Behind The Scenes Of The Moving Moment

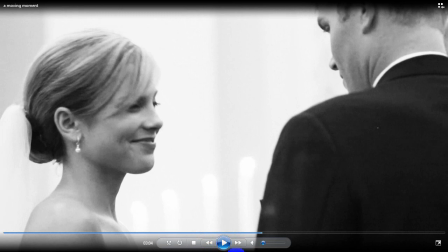(8:16)
And here she goes, you know, she's looking down at the ring, and then she looks up at him. I don't think this was actually when she was putting the ring on, but it worked. It made sense for the story that she would be looking down, and so it works.
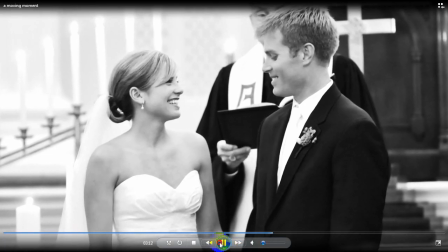(8:34)
Now, all of a sudden, you'll notice, boom, the footage gets way better looking all of a sudden.
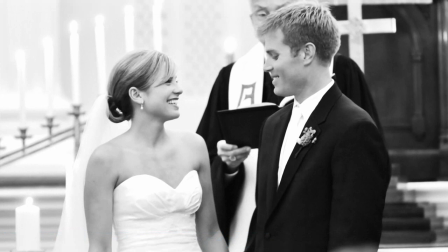(8:39)
It's not grainy, it's super sharp. And the reason for that is this is like a $10,000 shot right here. My buddy Mike has the nicest gear on the planet. He shot this with the Panasonic AF100 with the 200mm F2 lens by Canon.
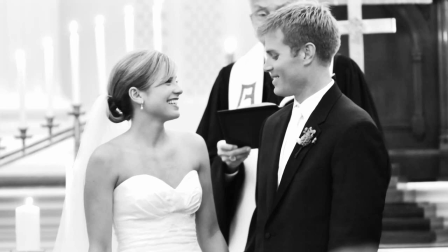(8:59)
I think that's a $5,000 or $6,000 lens at F2. And he's shooting at 1080 while I'm shooting everything at 720.
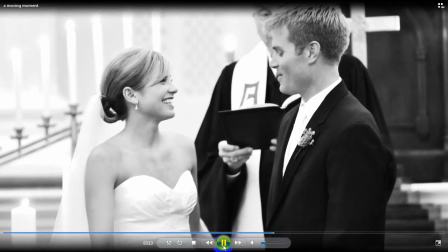(9:08)
So it looks like he's zooming in here, but I actually did that in post, if that makes sense.
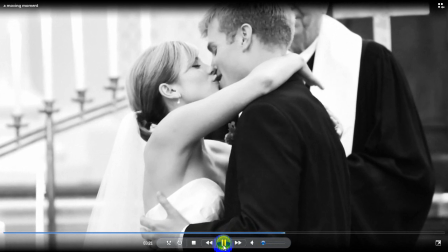(9:16)
So I'm just zooming in in Premiere very slowly for a really dramatic kiss, and that is the best shot of the day by far.
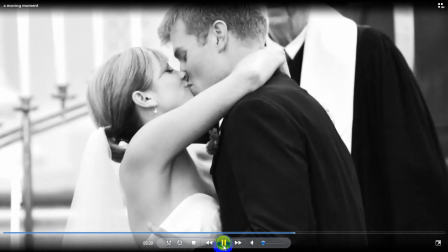(9:24)
I love it. I'm so glad he got that. I got this shot too, and I thought it was good until I saw this one.
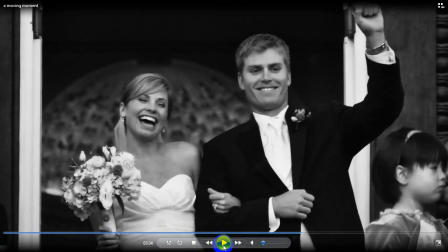(9:32)
Alright, so this is the most complicated shot of the day There's obviously only two of us But there's three camera angles here So what we did was we put the Rebel T2i on a tripod And just let it run wide This shot that you're looking at right here that's paused Is Michael's camera
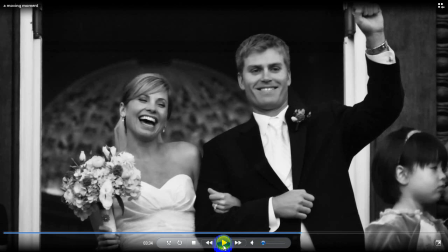(9:52)
zoomed in I told him to get facial reaction shots And then I'm on a slider with the Tamron 17-55 just sliding back and forth, left, right, left, right, left, right. I probably went back and forth eight times while I walked down.
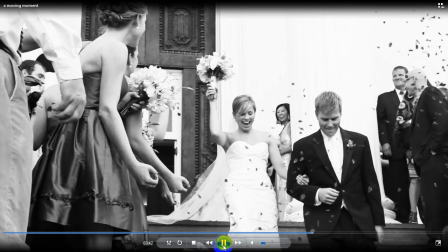(10:10)
So you'll see right here, I'm sliding, sliding, sliding, and then right when I reach the edge, I cut.
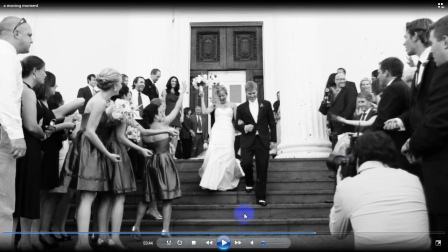(10:17)
So while this one's playing, and you'll notice Patrick right here, while this one's playing, I'm resetting the slider.
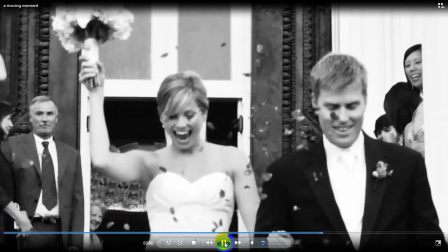(10:25)
We get one more shot up close from Mike, I'm resetting the slider,
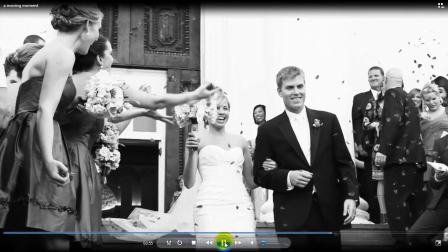(10:32)
and then I can restart again from the left to the right, if that makes sense, hopefully.
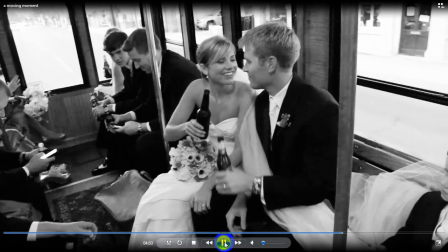(10:41)
Inside the trolley with the 60D again, that looks really grainy, it was really dark.
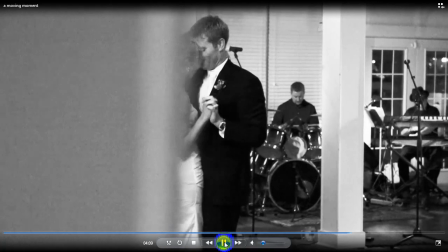(10:47)
Again slider with the 60D, slider with the 60D here,
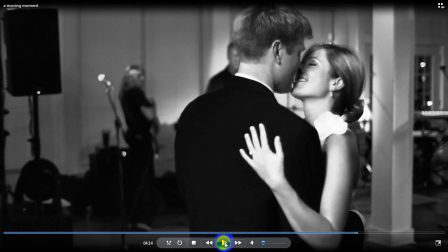(10:52)
and then again all of a sudden the footage gets really good looking all of a sudden, that's because this is Mike's footage with the AF100. And I think he said he was shooting with a .98 f-stop lens.
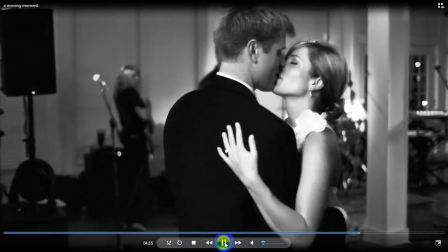(11:06)
I don't even know what lens it was, but he's got them all.
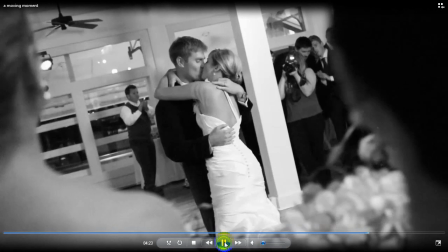(11:12)
So he was able to shoot at much lower ISOs than I was. Dancing shot wide with the 60D.
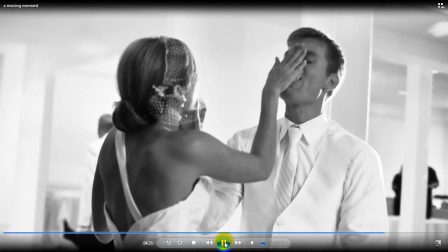(11:24)
Cake. And here's a happy mistake that happened. you'll notice right boom it kind of like fast forwards a little bit and then again right here boom
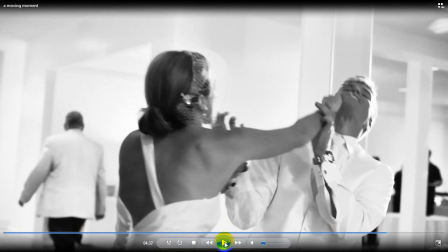(11:32)
there were so many flashes going off that it was doing really weird stuff to the camera and so I tried to go in and manually take some frames out that looked really bad and I kind of like the way it looked it just kind of gave it this little bit of motion so I left it in there.
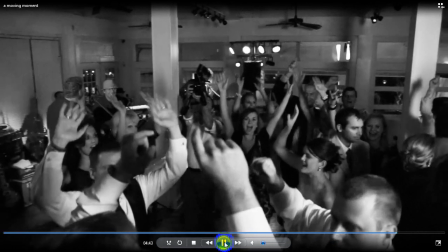(11:53)
Bride singing with the band, more happy dancing,
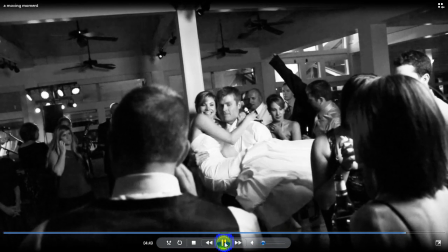(11:59)
and two more clips.
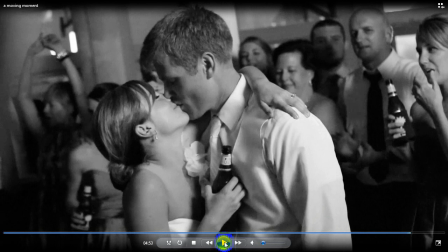(12:04)
Oh, and just so you guys know, the same softbox that I used during the getting ready shots with the girls, I've set up, and it's obviously camera right here, and that's what's lighting this entire room.
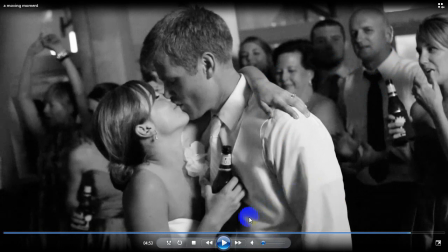(12:20)
If I didn't have that light, this video really wouldn't have been possible.